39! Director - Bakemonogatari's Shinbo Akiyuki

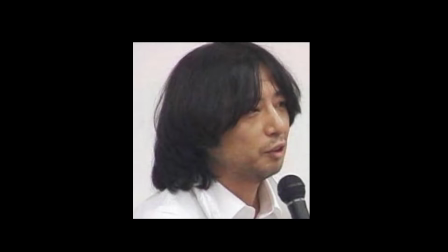(0:03)
Shimbou Akiyuki is one of the most interesting directors in the anime industry. He is a veteran director with a career spanning over three decades.
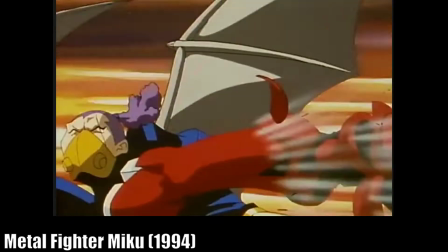(0:12)
His early directorial works such as Metal Fighter Miku, Soreyuke Uchusenkan Yamamoto Yoko,
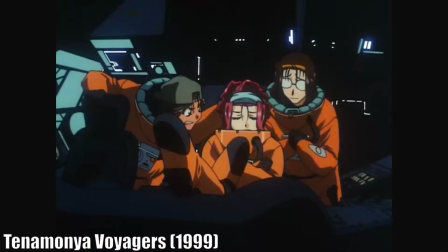(0:19)
and Tenamonia Voizers show no discerning characteristics that remind us of Shimbou's style as we are aware.
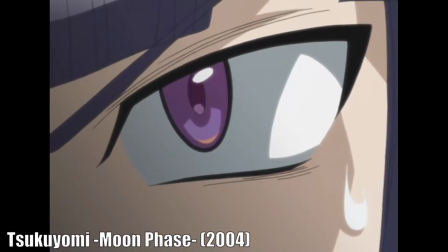(0:26)
However, his style became noticeable with his work Tsukuyomi Moon Phase in 2004.
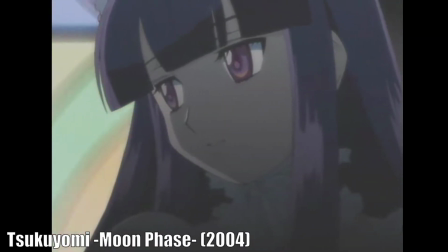(0:33)
Since then, he has produced some of the most popular and distinctive anime series of all time,
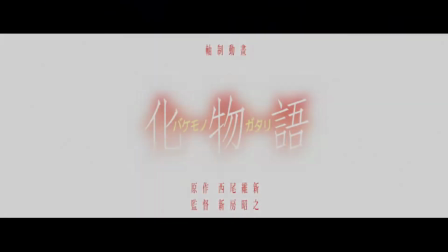(0:38)
which include the Monogatari series, Mao Shoujo Madoka Magika, and Nisekoi.
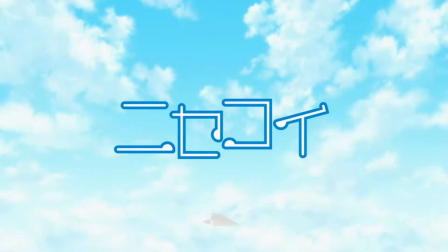(0:43)
In this video, I would like to examine Shimbou Akiyuki's style through his TV series.
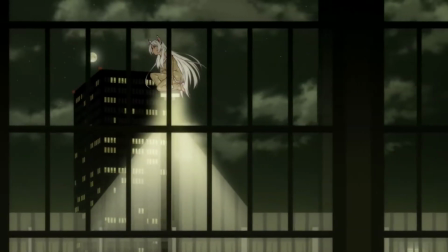(0:49)
Through these works, we can learn about his unique style and observe how his characteristics characteristics are reflected in his works.
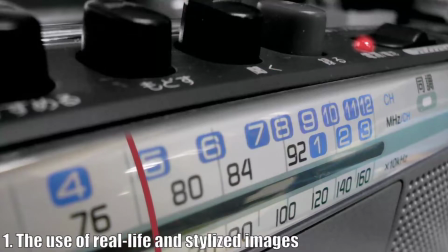(1:00)
The first characteristic is the use of real-life and stylized images.
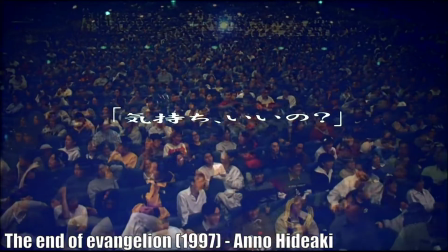(1:04)
Although many directors such as Anno Hideaki and Oshii Mamoru have done similar things in their works,
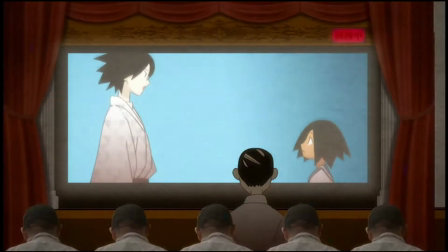(1:12)
Shinbo differs from them in many aspects. Compared to other directors, he uses real-life images much more extensively in his works.
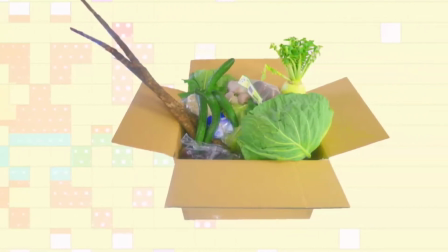(1:20)
Also, by doing so, he creates different atmospheres that fit each of his works.
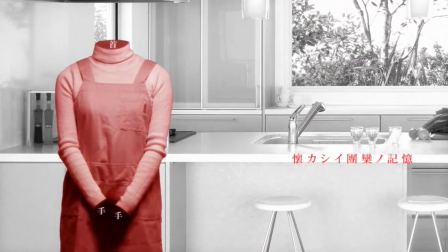(1:27)
For example, in episode 2 of Bakemonogatari, where Senjogara talks about the story with her parents,
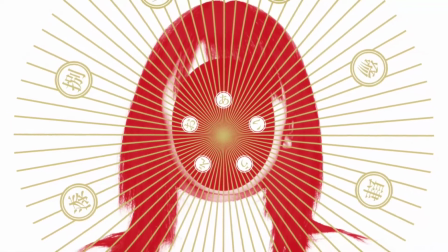(1:34)
Shinbo uses real-life images to evoke a grotesque and unsettling feeling.
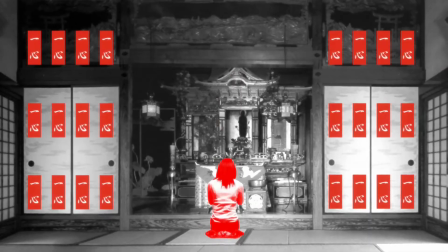(1:40)
This fits perfectly with Bakemonogatari since it is about mysterious events involving gods and curses.
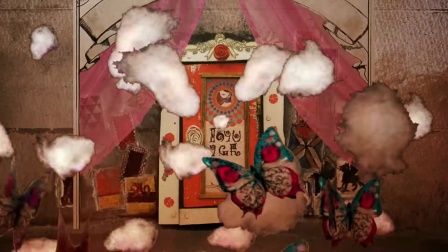(1:46)
In Mao Shoujo Madoka Magica, Shinbo uses stylized images in the scenes where Madoka and her friends fight against witches.
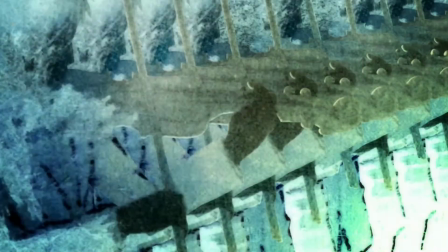(1:55)
In doing so, he creates a grotesque atmosphere that is quite different from other ordinary Mao Shoujo anime.
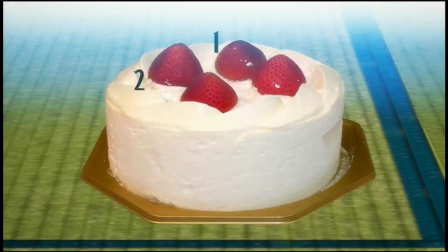(2:02)
In episode 2 of Sayonara Jechibo Sensei, where Kiri tries to divide the cake equally for her guests,
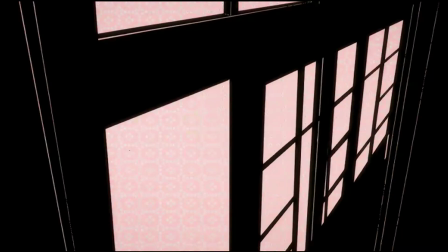(2:08)
Shinbo uses real-life images to create a sense of comedy.
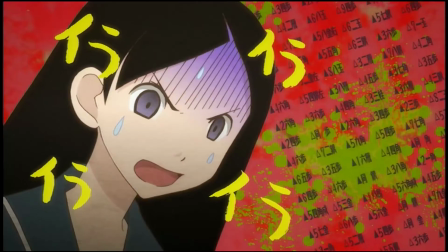(2:12)
As Sayonara Jechibo-sensei is about comedic events happening at school, the use of real life images is quite ingenious and fresh.
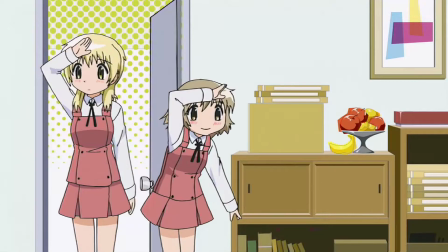(2:21)
Lastly, in Hidamari's sketch, Shinbo uses real life images to evoke a sense of curiosity.
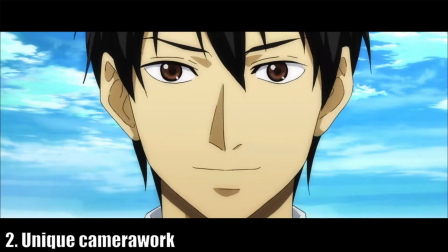(2:31)
The second characteristic is unique camera work.
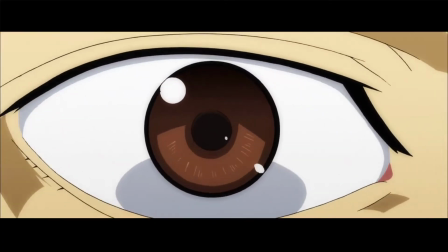(2:35)
Shinbo utilizes extreme close-up shots and extreme wide shots in his works for different purposes.
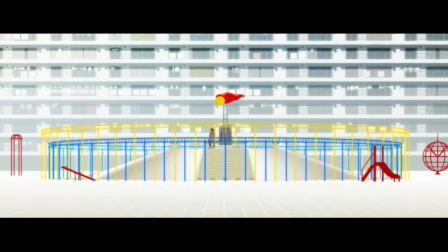(2:41)
For instance, in episode 3 of Bakemonogatari, Shinbo uses an extreme wide shot to establish the background where the main story takes place.
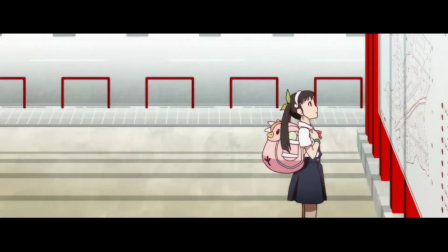(2:50)
Also, it can be viewed as a way to progress the story by introducing the place where Araragi lives.
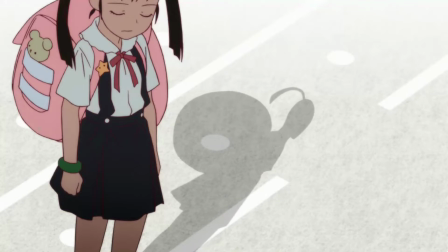(2:57)
In episode 5 of Bakemonogatari, extreme close-up shots are used to depict tension as Araragi learns the true nature of Hachikuji,
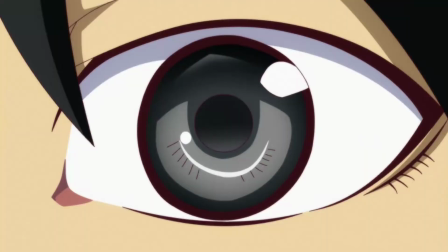(3:05)
a young elementary school girl who has become a spirit after she died. In episode 2 of Nizakoi,
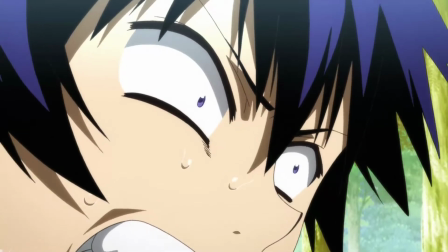(3:13)
Shinbo uses extreme close-up shots to express a sense of confusion as Ichijo tries to hide his relationship with Chitouge from Onodera.
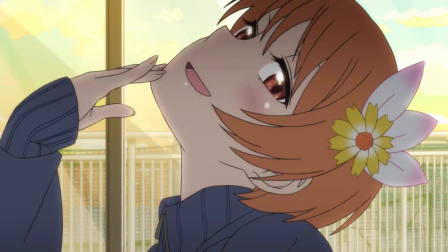(3:22)
Furthermore, Shinbo extensively uses an unusual camera angle called shaft angle,
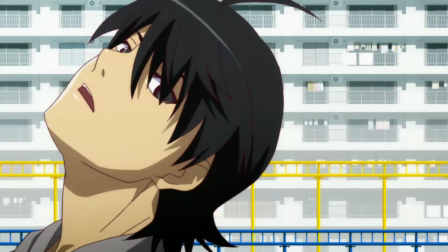(3:28)
which has become characteristic of Shinbo and the animation company Shaft, where most of Shinbo's renowned works were created.
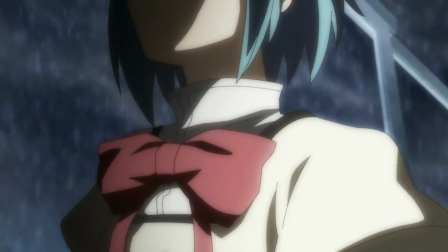(3:36)
Finally, Shinbo utilizes low angle shots in many of his works.
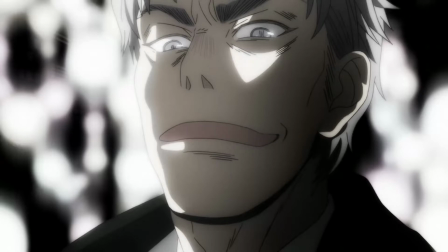(3:40)
In doing so, he creates a feeling of inferiority and a menacing atmosphere that characterizes his camerawork style.
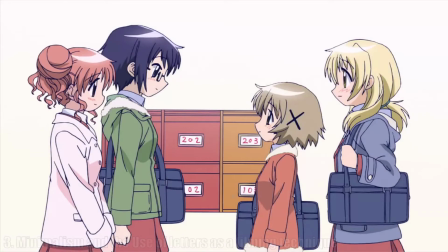(3:53)
The third characteristic is minimalism and the use of ladders as a filming technique.
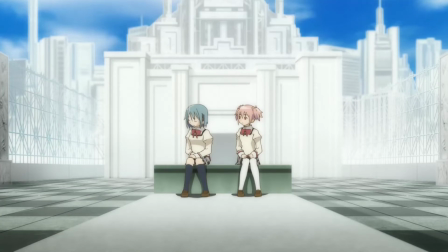(3:58)
In Shinbo's works, buildings and objects are depicted without much detail as if they were minimalistic art objects in museums.
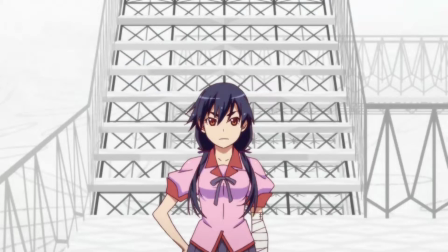(4:05)
By taking a minimalistic approach to background objects,
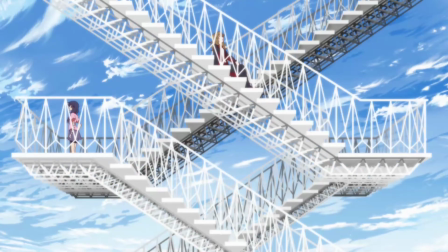(4:10)
Shinbo creates a clean and organized atmosphere that is quite different from what we usually see in other anime.
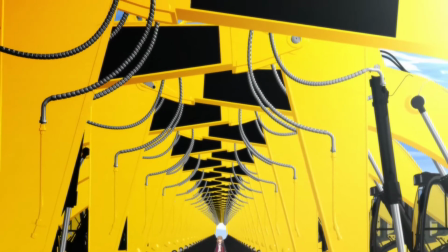(4:17)
Also, Shinbo widely uses primary colors in his works. Most of the time, Shinbo chooses red,
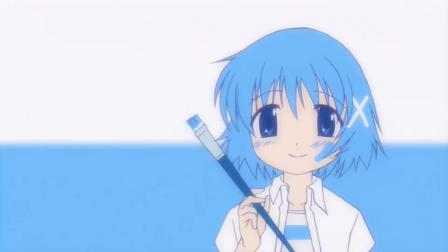(4:24)
yellow, and blue for background objects, and even when he uses other colors, he does so without many embellishments.
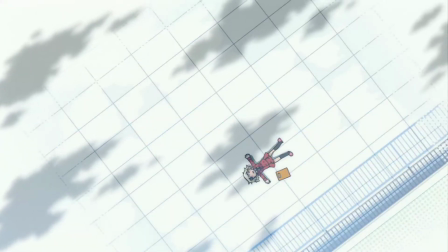(4:31)
As a result, he transformed the scene into an art gallery, which I find quite intriguing.
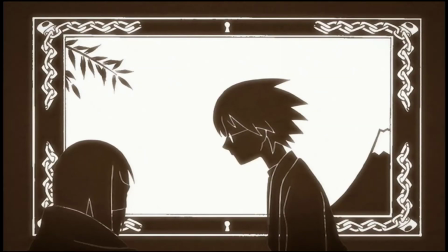(4:38)
Another interesting aspect of Shinbo's style is the use of letters as an artistic expression. In many of his works, letters appear as part of the scene and augment the creative design.
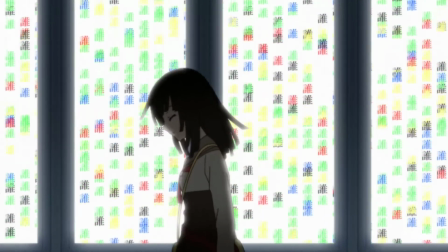(4:50)
In Bakemonogatari, for instance,
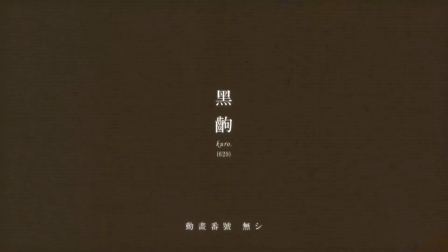(4:52)
Shinbo utilizes letters for various effects such as explaining the situation, progressing the story, and emphasizing certain moments.
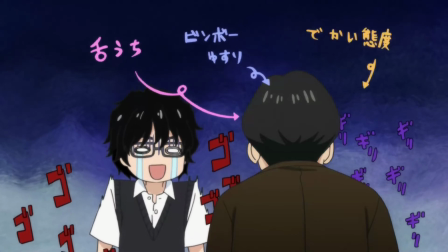(5:02)
In Sangatsuno Lion, Shinbo uses letters to express a comedic and pleasant feeling.
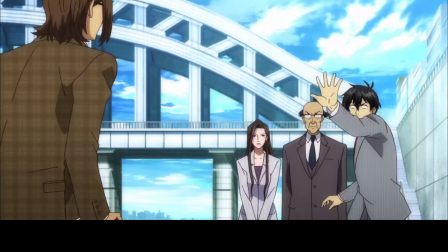(5:13)
The fourth characteristic is the emphasis on comedy and the use of parodies. Shinbo widely uses comedy in his works,
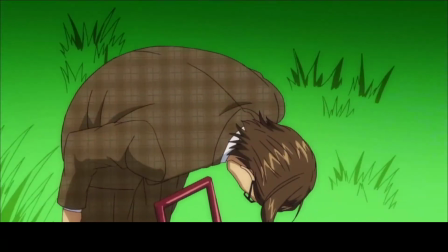(5:20)
but most of it is a black comedy that relies on cynical and satirical depictions of actual or fictional events.
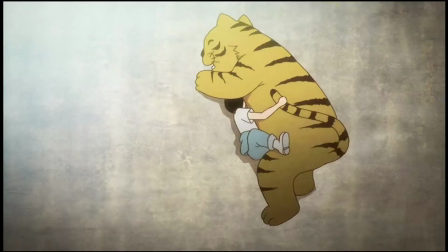(5:27)
This characteristic is most evident in Sayonara Jeetsubo Sensei,
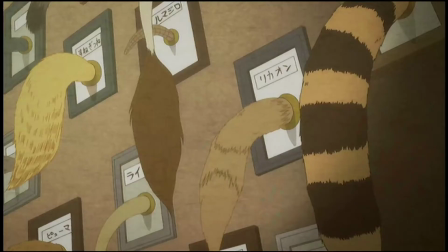(5:31)
where Shinbo constantly uses black comedy to make fun of certain situations and provides satirical criticisms of real-life events.
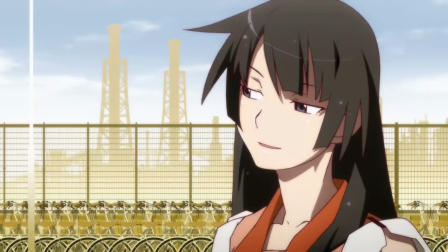(5:40)
Other works, such as the monogatari series and Arakawa Under the Bridge,
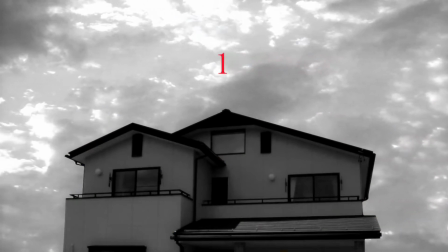(5:45)
utilize black comedy that pokes fun at distressed characters and provides sarcastic explanations for specific events in the story.
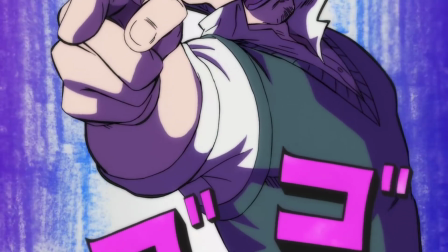(5:52)
Another element of Shinbo's style is the use of parodies. Shinbo extensively uses parodies in most of his works.
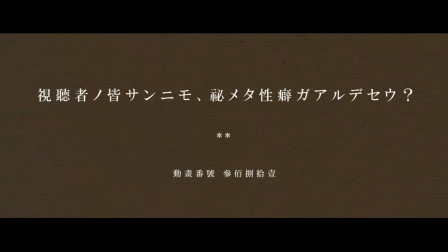(6:01)
The Monogatari series and Sayonara Jeetsubo Sensei are the most prominent examples where Shinbo
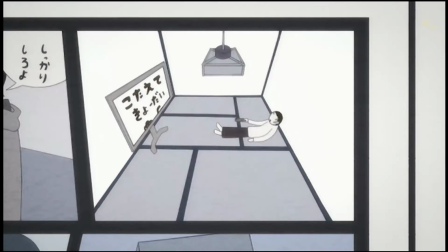(6:06)
utilizes various parodies of popular manga and anime series for comical effects.
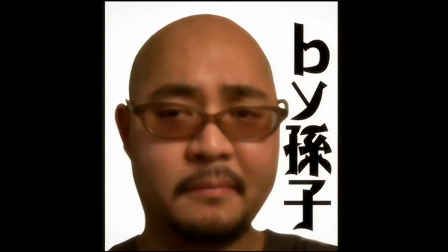(6:12)
Although the use of parodies may weaken the overall integrity of the work if done improperly,
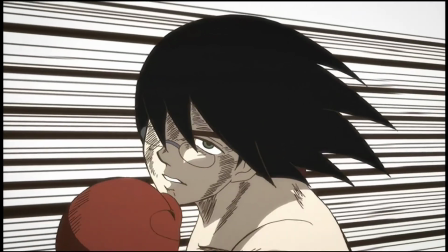(6:18)
Shinbo successfully incorporates them into his works while maintaining the quality.
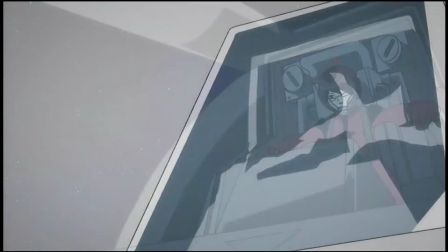(6:24)
This is where his talents really shine, which is one of the reasons why I consider him a great director.
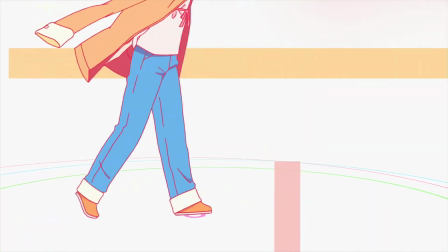(6:33)
Shinbo Akiyuki has produced some of the most well-known and intriguing anime series of all time.
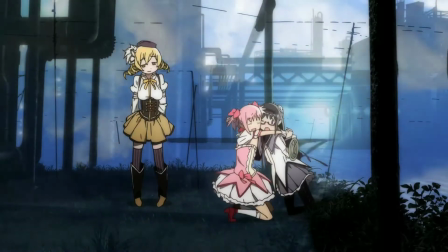(6:39)
He and the animation company Shaft have produced many great works that I have greatly enjoyed over the years.
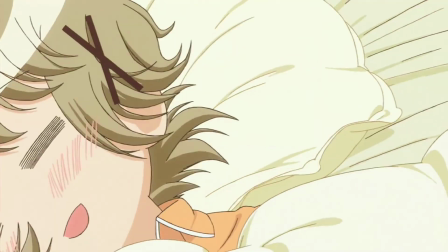(6:45)
His influence is and will be felt across the anime industry,
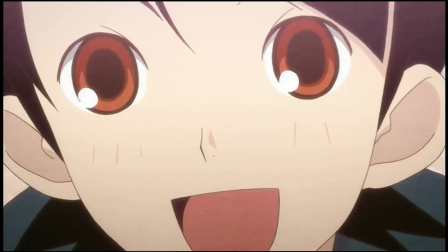(6:50)
and I hope more directors will take such creative approaches when making anime.